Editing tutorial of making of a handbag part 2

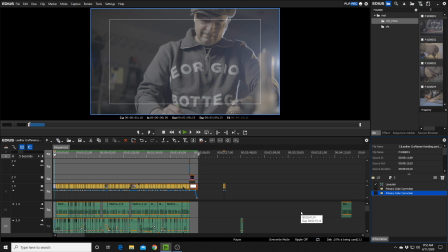It's pretty damn ugly if you ask me, but I wanted that so that I could have the flexibility in editing to adjust the colors the way I wanted.
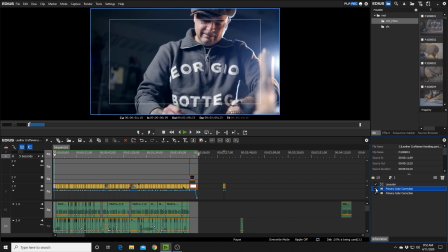And so I added a little bit of a blue. I went through this on the last tutorial or look at. And so I added some blue into the darks, a little bit of cyan, and I really like the color. We've got one
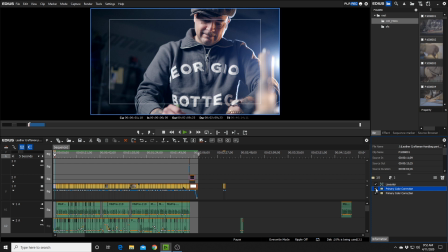light on the far right of him, and then we also have a key light to the left. So his key's here, and then a hard side light separating him from the background,
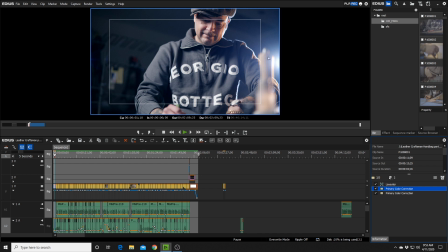and then right around here to his right, he's got a work light. So we're mixing a little bit of warm color from the tungsten light that he has on his workbench with two
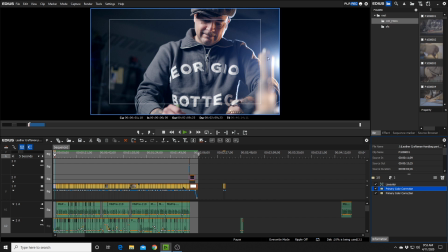5600 Kelvin lights in the background. So it gives it a nice, you're able to mix the colors. And I like that. Some people don't like mixing colors, but it gave it character. And also, let's be true to the story.
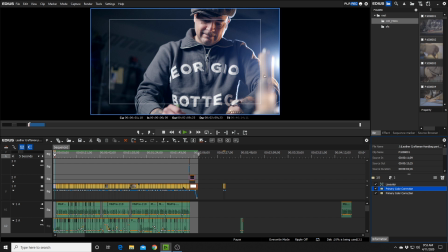I mean, if his light is a tungsten colored light, you want to keep it the original color. So I just went with that, and I just gave it a nice color. So here we go. Beginning shot shows of him, and then let's continue.
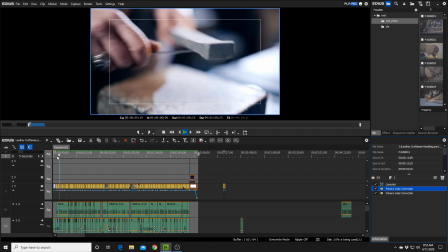So this is the second day of working on this bag. I mean, a lot of people don't.
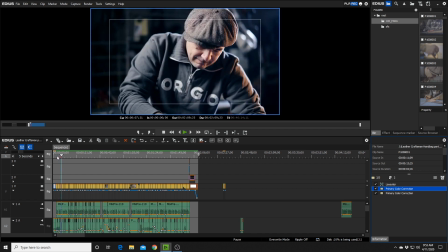Right there.
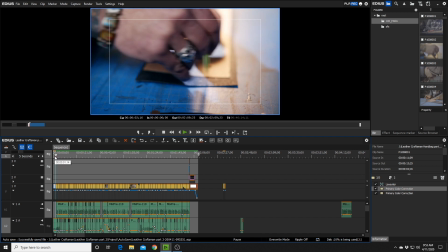And the situation, you know, audio is so important to video. It's almost more important than the video that you shoot. If you ever watch a video or watch a story on, you know,
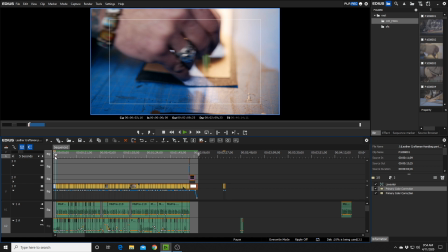a movie on television, and the audio is terrible, you're gonna turn the channel. I've done it several times, and it's just, you just can't deal with bad audio.
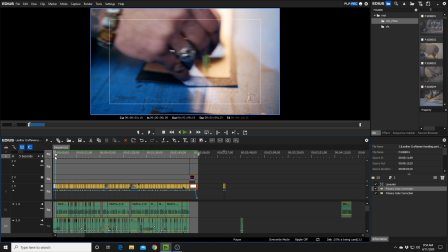And if the picture's okay and the audio is terrible, you're just gonna turn the channel. So in situations like this, you wanna make sure that you are getting the sounds that you need.
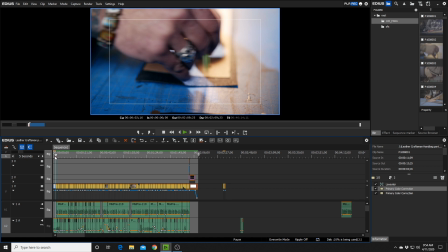That means you need to put a microphone on top of your camera and really get in tight and get that sound. If you don't have a camera that can capture that type of sound, invest into a sound library.
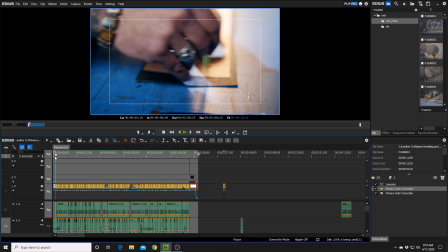I go to soundstripe.com, and they have a ton of effects. So you could find something that would match what he's doing. But it's important to just get it while you're there if you can. So this piece has a ton of great sound effects that really help tell the story.
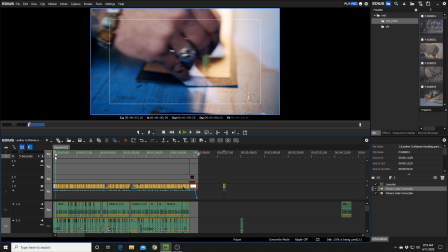And I incorporated it in there so that you can be a part of the story.
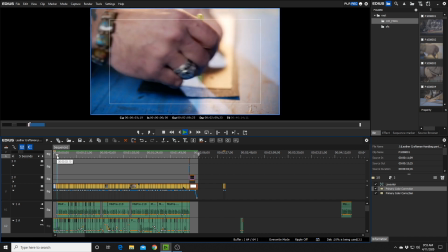So let's listen to that one more time.
So this is the second day of working on this bag.
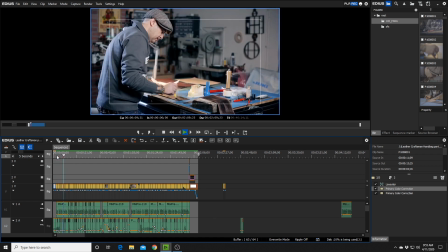I mean, a lot of people don't realize how long does it take. It could take a whole day, it could take a half day, it could take 2 days.
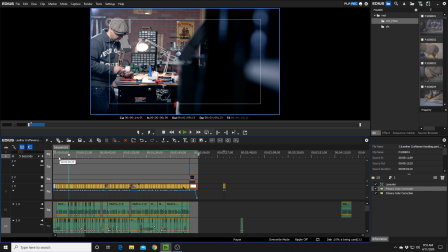It just depends.
So, and to give you an idea on how I recorded him, I just sat him down and boomed a mic over top of him and just had him tell a little bit of a story.
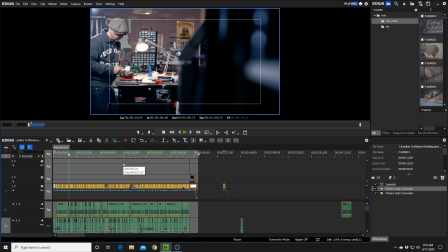I talked to him a little bit about what it meant to him to create handbags, and I was able to get enough great sound from him to use as a layer to tell a story.
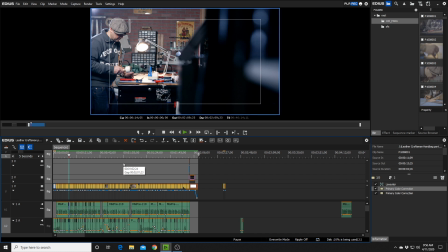So that's what I did. I just asked him a couple questions. You don't see him on camera doing the interview, but you do see him throughout the whole piece.